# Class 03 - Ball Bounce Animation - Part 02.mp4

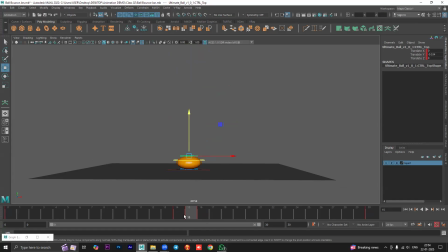At the point of impact, we squashed it and we put stopping keys at 14th and 16th. Is this clear? Have you understood why I had to put a stopping key? Right? Like if I didn't put the stopping key, then obviously it would keep on going weirdly.
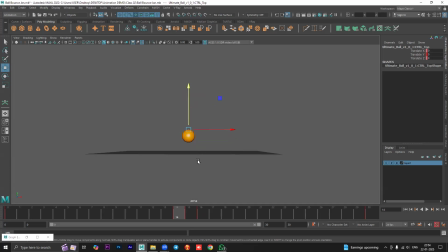So we don't want that. Okay, good. So now if I hit play, you can see the squash is visible. It's good only, but if something is squashing, it will also stretch out. Okay, whenever squash happens, stretch also happens. All right.
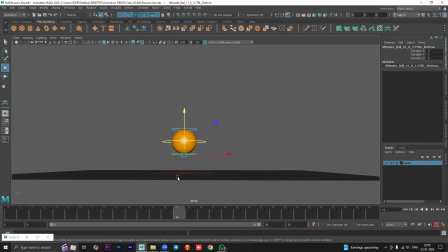Especially here when an object is high in speed closer to the ground, it will definitely stretch out. So we have to stretch it out, right?
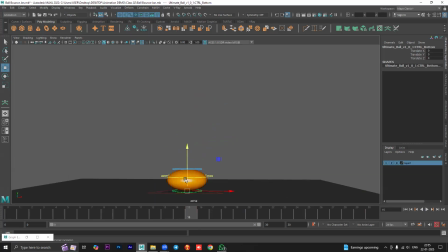So again, at the point of impact, I have the slower controller selected, right? Because now we're using different set of controller. So at the point of impact, we don't want it to move, right? If you move it, then what will happen? You will get intersection. Then the squash that you created will disappear.
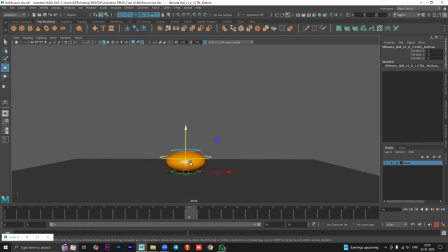So we need to put a stopping key here to prevent it from changing its shape at the point of impact. Okay, so I will press S at this point. Same thing we want at the maximum height.
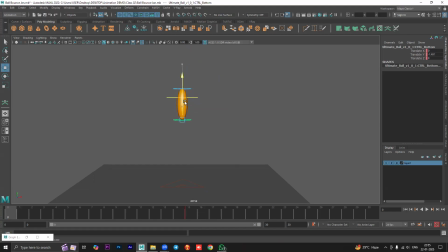We don't want it to change. You don't want it to change its squash and stretch at the highest point. So again, I'm putting a stopping key. So basically, I put stopping keys at the first and last frame and at the point of impact.
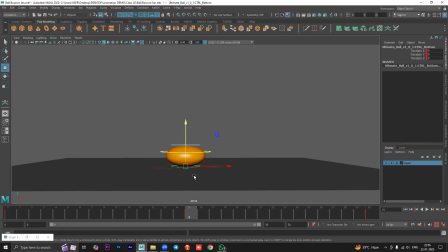Okay. Now, where do we want the stretch? We want the stretch right before and after the squash. So here we want it to be stretched out. So let's stretch it out. So now you can see we have a stretch here and we have a squash.
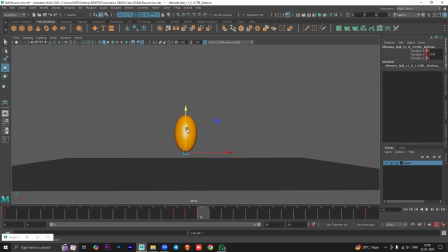Then again, right after the squash, we want it to stretch out again. So you can see stretch, squash, stretch.
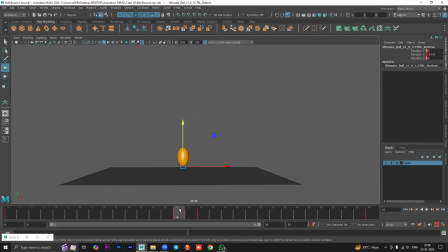So this is fine, but again, look at this. Between 0 and 14, we don't have any stoppers, right? At 0, frame number 0 or the first frame, everything is zeroed out. There is no change in the controller. At the 14th frame, we have stretched it out.
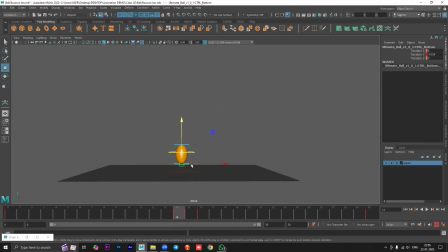So we definitely don't want this to happen. Like this transition is not right. It looks like an egg, right? So that doesn't look right. It doesn't look like a ball. So again, we will put stoppers. So I will go to the 13th frame.
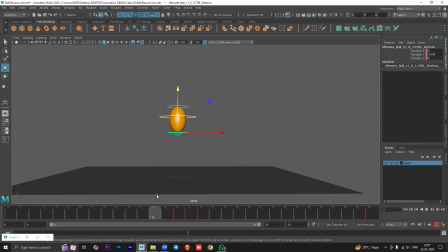Like you can actually give one extra frame in between. You can go to the 12th frame also and put a stopper there. So let's say I want to put a stopper at 12th frame. I'll show you the difference. Let me first put it at 13th. Okay. So now you can see it is zeroed out at 13.
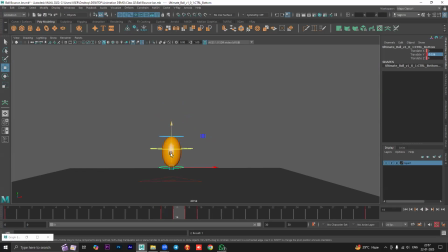So it is round. And at 14, because we had stretched it out, it is stretched out. So what is happening? It's round at 13th, stretched at 14th, squashed at 15th, and then it gets stretched out again. So this is fine. It works. But let's say you want to add a transition between this shape and this shape.
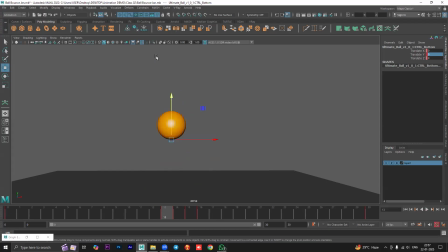See, this there's a big gap here, so we can give a better transition. Now just remember that Maya is an assistant animator for us, right? So we have created our main pose here, which is supposed to keep it round.
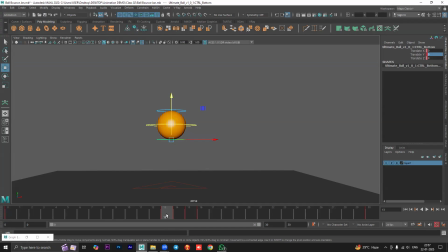So instead of keeping it at the 13th frame, I'm going to delete that. I'm going to go to the 12th frame and I'll zero it out here. So now I have put a stopping key at 12th frame. So that basically means from 0 to 12, the shape remains round.
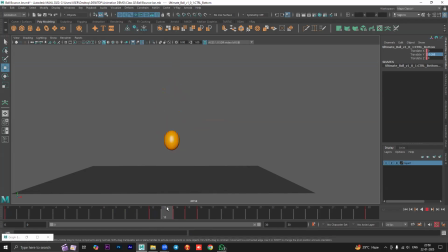And at 13th, you can see it is slightly stretched. And at 14th, it gets maximum stretched out. And then it gets squashed and stretched again. So the transition is a lot better. You can see the pull of gravity affecting its shape. Okay.
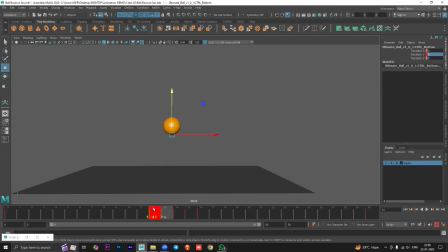If you don't want this, if you don't like it, you can definitely keep that frame at 13th itself. So what will happen from 0 to 13, it will remain round.